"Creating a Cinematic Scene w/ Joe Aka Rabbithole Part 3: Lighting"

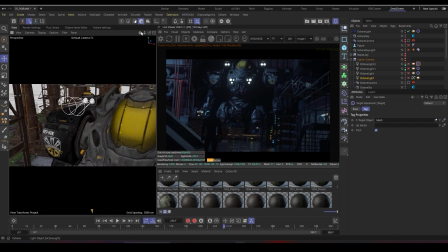8:16 Okay, so I'll delete this light and start exploring the old lights that I've created to see this look. So I'll unhide this group. And if you can see, I have my main light here.
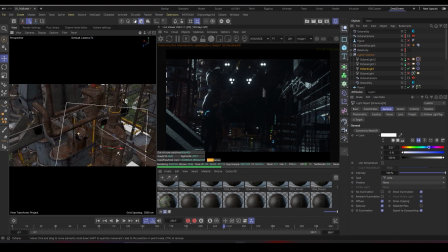8:35 It's just like this like really huge area light that is coming from the background. As you can see, it's coming either also behind the factory that we created.
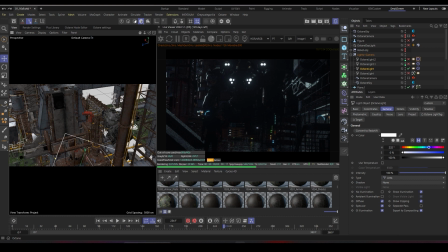8:52 So it gives this like nice rim light feeling that's coming behind the background and coming behind the buildings or like the objects, the factory items, factory 3D models we've created. So it's lighting the background. So, and also it's lighting our mech.
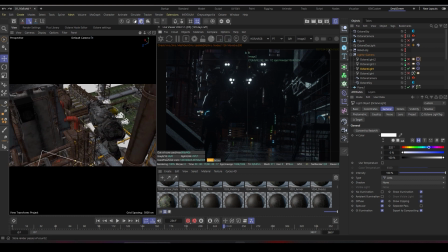9:10 So as you can see, if we compared our render buffer, let's delete this light. So as you can see, it's lighting a lot inside our scene.
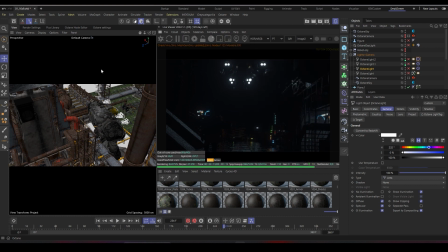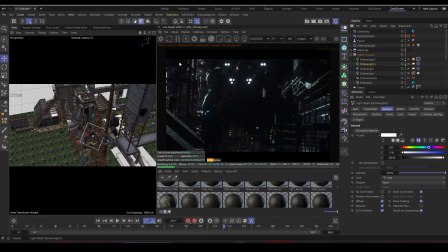9:33 Also, we have another light
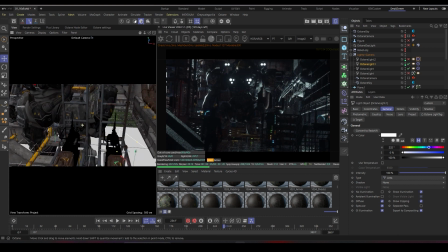9:38 that I made sure it's coming really close from behind, as you can see here.
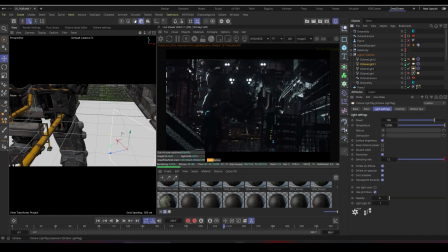9:49 And the intensity is set here to 100%, and the intensity here is set to 100%. And both of them are like on the cold side temperature, 1200 K, or like 12,000 Kelvin.
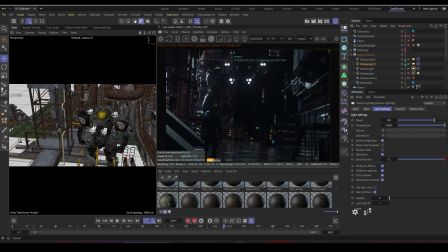10:03 So as you can see, this light is like really interesting. Let me do like a quick store render buffer. So this like extra light that's coming from the side.
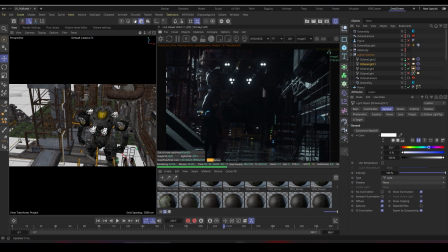10:15 As you can see, this side is a little bit dark, so I want to like have some interesting highlights that's coming from also this side.
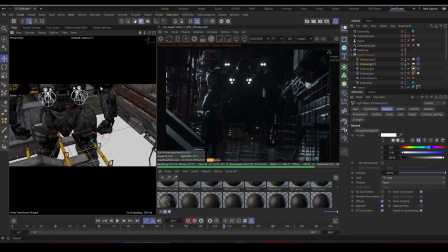10:23 So I added this extra light. So before and after, before and after. And also I'm keeping the same rule, which is keeping my main subject
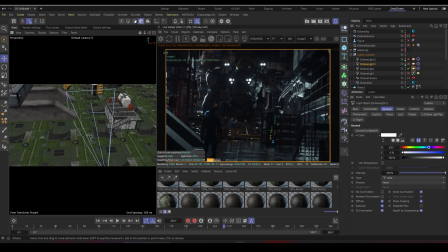10:38 as a silhouette, because this is what gives the more cinematic feeling.
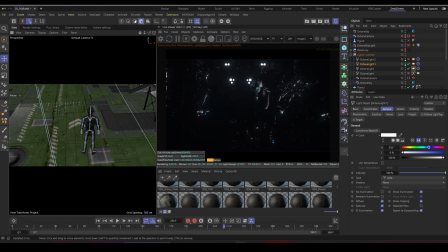10:45 Now imagine if we had a special light also
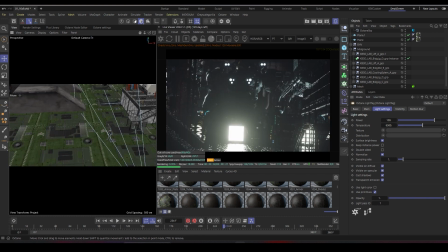10:56 for our character. It's not gonna look as
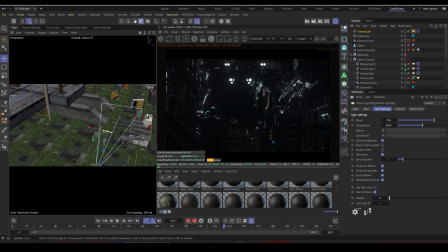11:05 cinematic as you'd expect it to be because everything is lit right now. So we'll delete this light.
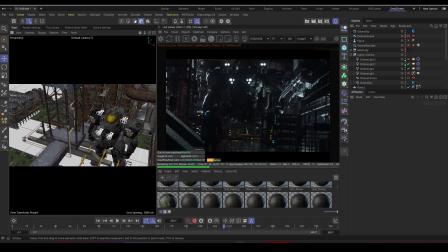11:16 And then we have a very interesting third light that wouldn't behave as you expect.
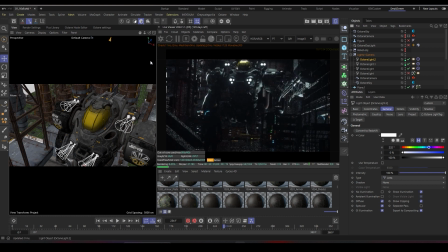11:23 It's this light. This light is coming from the top,
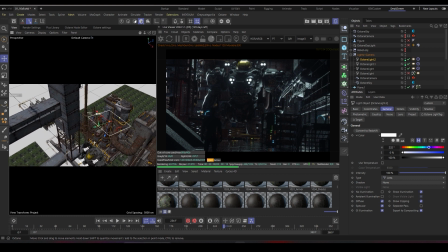11:29 which, as you can see here, it's like really huge, really large. And at the same time, it's highlighting like the helmet, the shoulders,
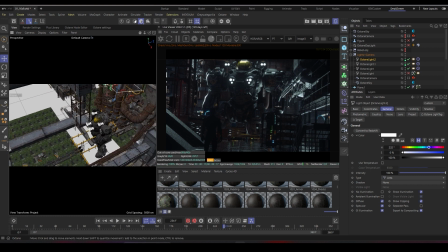11:41 the torso, or like the chest area, which keeps it like really interesting.
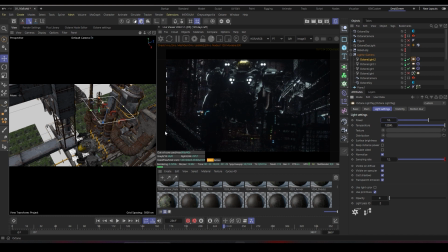11:47 And the intensity, as you see here, it's set to 10 instead of 100, because as you see, like 100 is like super intense and I don't want to be like to be super bright. So I kept it on 10. I increased the samples of the light, which makes it render a little bit faster.
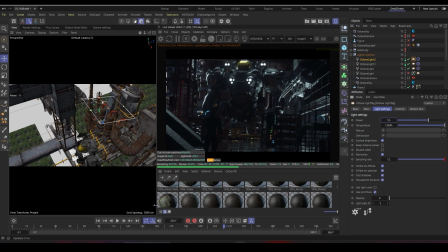12:05 But the trick about this light is that I used a different light pass ID for it.
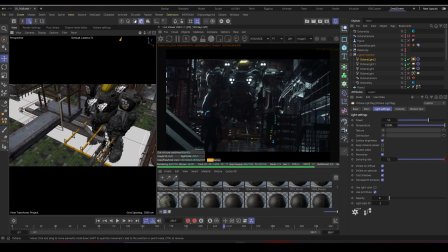12:10 Now let's see what does light pass IDs do specifically inside Octane, because like they're really powerful and interesting.